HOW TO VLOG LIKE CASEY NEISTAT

Let's get into this time-lapse thing because Casey uses it in every one of his vlogs.
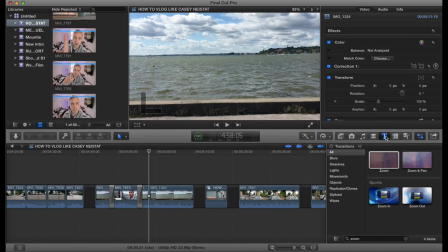I'll show you how he puts his title on his time-lapses.
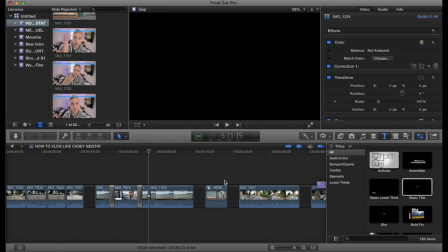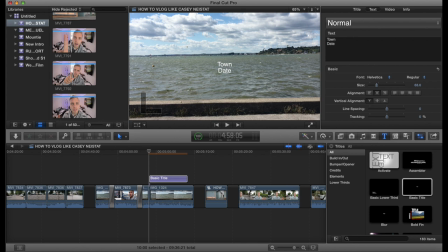He puts down town and date, makes it as big as possible,
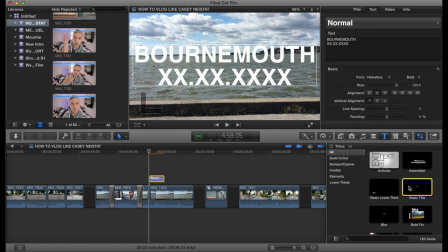I'll put Bournemouth because I'm here at the moment, then put everything in capital letters by the way.
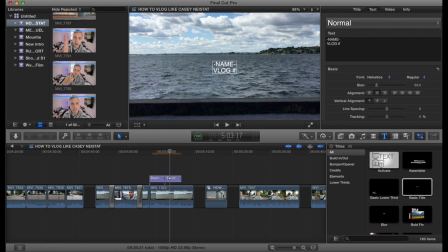Now on the second one, he also puts his name and the vlog number and again, max it out and then you're finished.
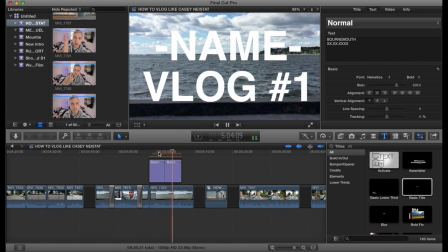So, peeps, we also forgot that Casey always makes some kind of small opening scene before the time lapse. I think he does this just to grab the attention of the viewer, so they think, what the hell's going on there? Then the time lapse begins and they get into the flow. So let's try it out.
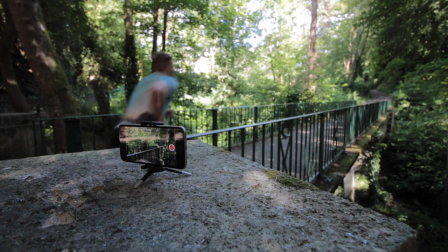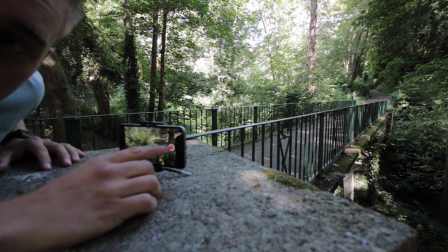7, 6, 5, 4, 3, 2, 1. You'll never have these secrets on.
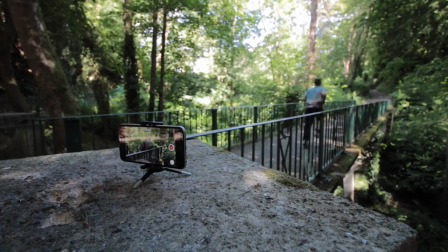Oh, this new crazy mother...
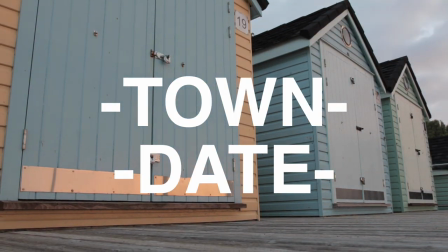So now the vlog has begun. Casey often starts up his vlog by finding somewhere to put his camera down on.
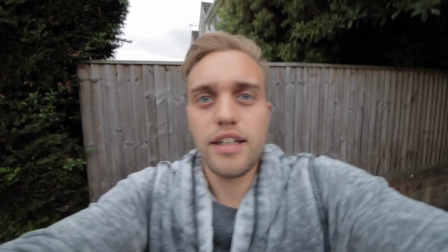So I'm using this post box and then he basically zooms in and
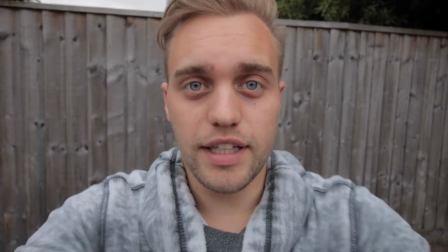then has some kind of subject to talk about so you guys get really close into what he's trying to say.
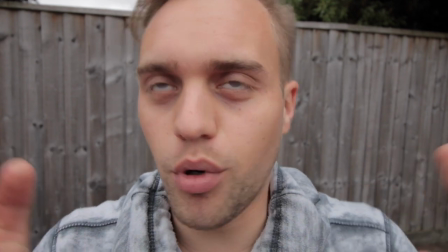The frame is basically only over his face and now we can talk about something important or whatever thing is on his mind and that's about it.
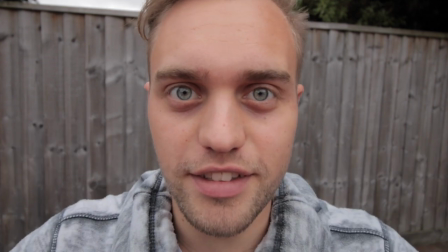Do you get what I mean? So, you're actually listening a bit better because it's so focusing. Now it's all about the story. Casey basically finds a fraction of his day where there's a story to tell and then he just takes that and vlogs about it. Talking about his day, let's talk about his day, yeah.
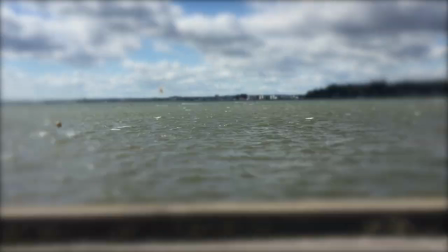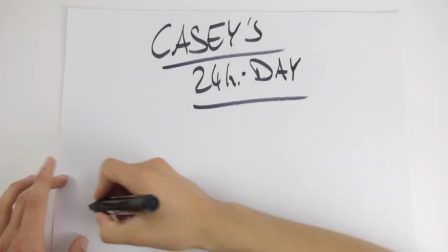there is already a video called fat and lazy by Casey where he does this so go check it out it's in a description to sum up
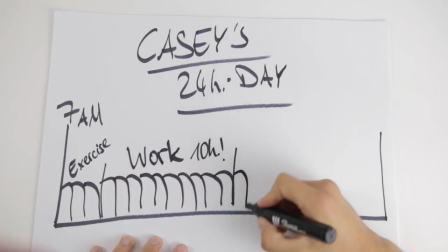quick he gets up at 7 a.m. in the morning exercises for three hours goes to work for 10 hours then he spends three hours with his
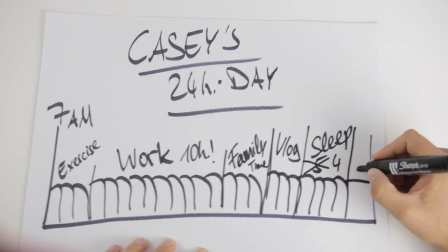family, three hours on the blog and five or maybe only four hours of sleep as he sneaks out another hour for emails.
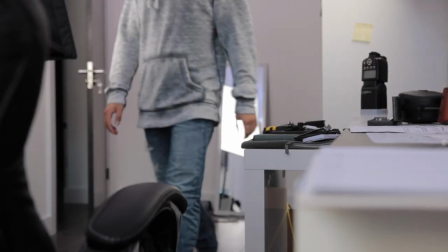So while Casey makes his vlogs he often has these kind of patterns so on a Tuesday he's got a Q&A day and every other day because he gets so much mail he has something called mail time where he basically gets friends, slashes up all kinds of boxing and he makes like the craziest unboxings ever. Check it out, links are always in the description. And that's basically how it is. So what he uses for transport is often bike or skateboards and I've got some scenes that are going to be about that now and also obviously his running scene, what he often also puts after his time lapses because he's a person that does a lot of exercise. So yeah, check it out.